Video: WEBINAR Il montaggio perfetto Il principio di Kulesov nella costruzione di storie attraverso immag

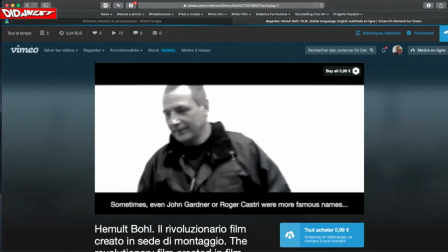[47:48]
per partire, per andare via. Aveva anche una moto che faceva, diciamo, al caso nostro, una bella moto grossa. Ditemi voi se non ha l'aria di un tedesco, questo soggetto.
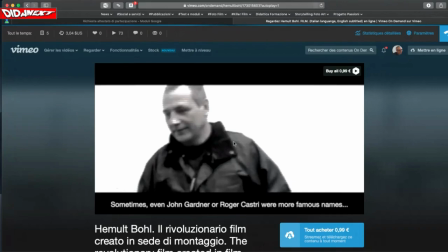[48:04]
Quando io l'ho visto, avendo effettuato delle riprese in Germania e avendo una vaga idea di come la storia poteva essere articolata, quindi avevo già girato parecchie cose che però non avevano ancora un senso,
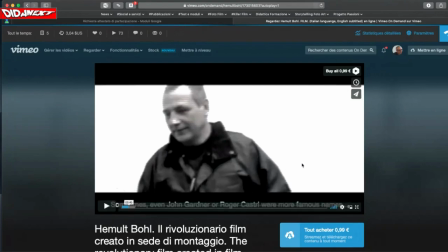[48:18]
trovando questa persona gli ho chiesto: bene, ma ti va di, se ti riprendo? Avevo dietro l'attrezzatura, perché quando faccio queste cose la porto sempre dietro, e anche se è un peso, però
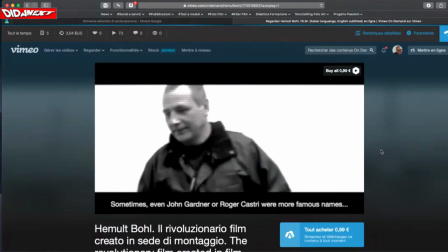[48:35]
se vado via e so che avrò delle occasioni in cui, senza disturbare moglie e amici, posso prendere del tempo per fare delle riprese, mi porto l'attrezzatura, perché non so mai quello che incontrerò.
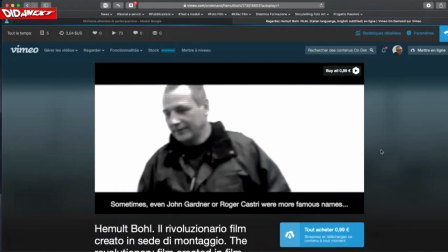[48:51]
E in questo caso ho incontrato lui, che è diventato il protagonista di questo film a sua insaputa.
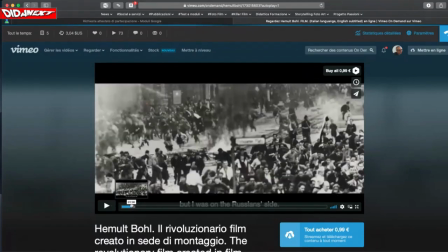[48:57]
Peraltro compare qui e poi alla fine. Poi vedete, ci sono immagini storiche,
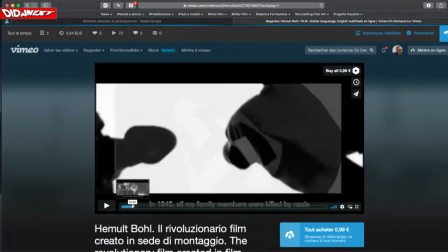[49:02]
perché il film parla di una storia completamente inventata che ha inizio nella Germania occupata dai nazisti,
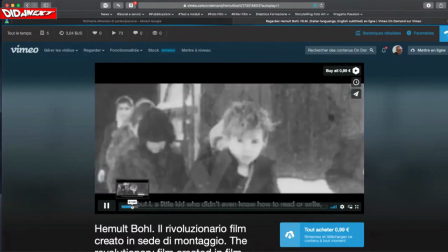[49:11]
e questo bambino sarebbe Helmut Bull, ma in realtà è una fotografia,
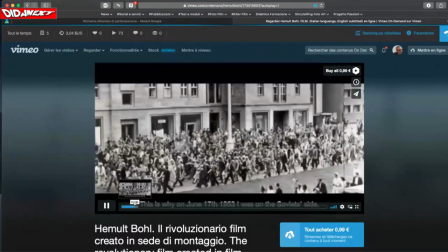[49:17]
è una fotografia che ben chiarisce il principio di Kulesov. Cioè, siccome noi stiamo parlando di Helmut Bull,
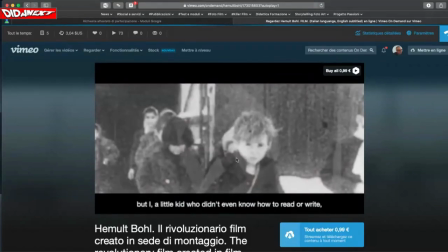[49:26]
e lo spettatore ha in mente quel personaggio lì. Dunque, se io inserisco l'immagine di un bambino qualsiasi, lo spettatore pensa che questo bambino sia lui. E guardate, è così. Non c'è santi che tengano, come si dice.
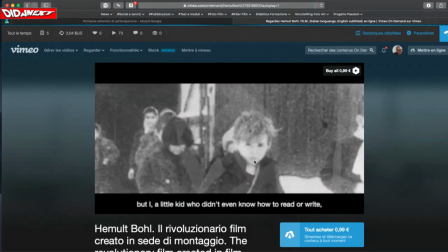[49:43]
Perché? Ma perché la storia è costruita per fare in modo che lo spettatore sia ingannato. E anzi, che sia ingannato con le sue stesse mani. Cioè, utilizzando a fondo il principio di Kulesov, noi possiamo portare lo spettatore dove vogliamo.
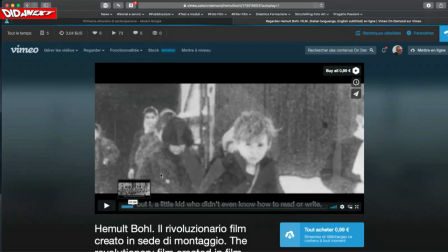[49:58]
In questo caso lo portiamo attraverso una narrazione totalmente inesistente, poi inventata, così, eccolo qua, vedete?
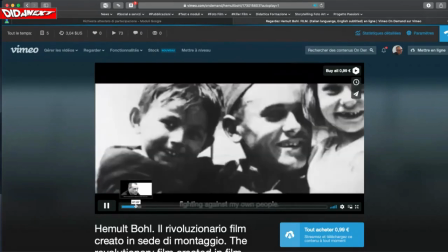[50:07]
Poi ci sono anche delle inquadrature di primo piano, così via, no?
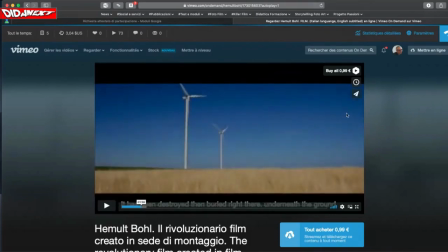[50:13]
Eccetera. Però la storia è nata da qua, perché ero partito proprio quell'anno per dire, guarda, devo fare un viaggio, devo attraversare la Germania, devo andare a toccare diversi punti, così.
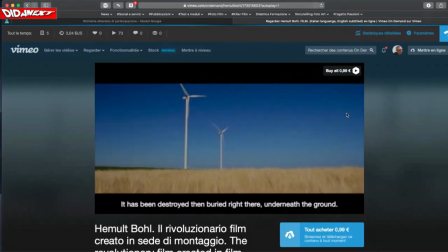[50:29]
Ho detto, va bene, faccio questo viaggio, però mi porto dietro dell'attrezzatura, un'attrezzatura importante, per fare anche delle buone riprese, cavalletti e un po' di cose. Durante il viaggio la prima cosa che ho notato era questa,
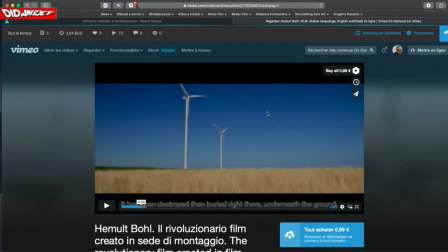[50:47]
erano questi piloni eolici in questa grande prateria e poi un camion, una vettura che passava qui e ho pensato, caspita che bella ripresa, è proprio la bellezza della ripresa. Ho fatto questa ripresa e poi ne ho fatte altre anche belle.
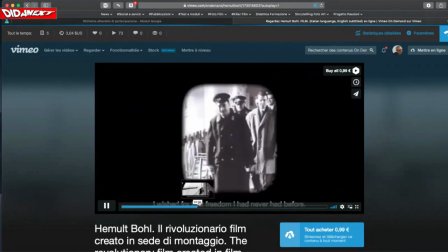[51:04]
Qui sono state tutte degradate ovviamente perché la storia rappresenta,
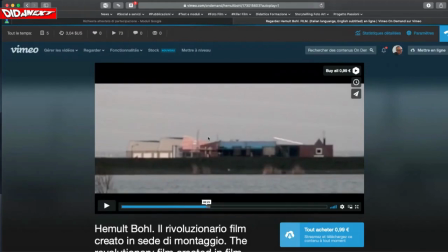[51:10]
ecco guardate, questo è un argine sulla quale sono queste costruzioni, sono delle baracche, vecchi insediamenti industriali. Qui siamo in Olanda, siamo nei dintorni di Amsterdam, anche qui una bella ripresa.
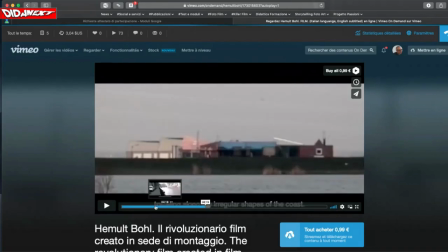[51:25]
Poi c'erano i gabbiani, vedete questi gabbiani che si muovono, che volano, ecco. La ripresa è stata degradata perché
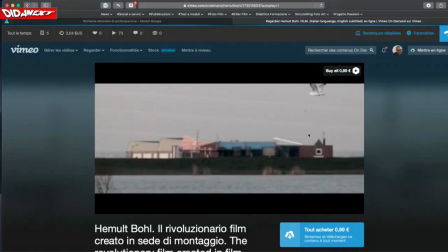[51:39]
essendo un racconto storico non potevo rappresentare queste belle immagini, i loro colori splendenti.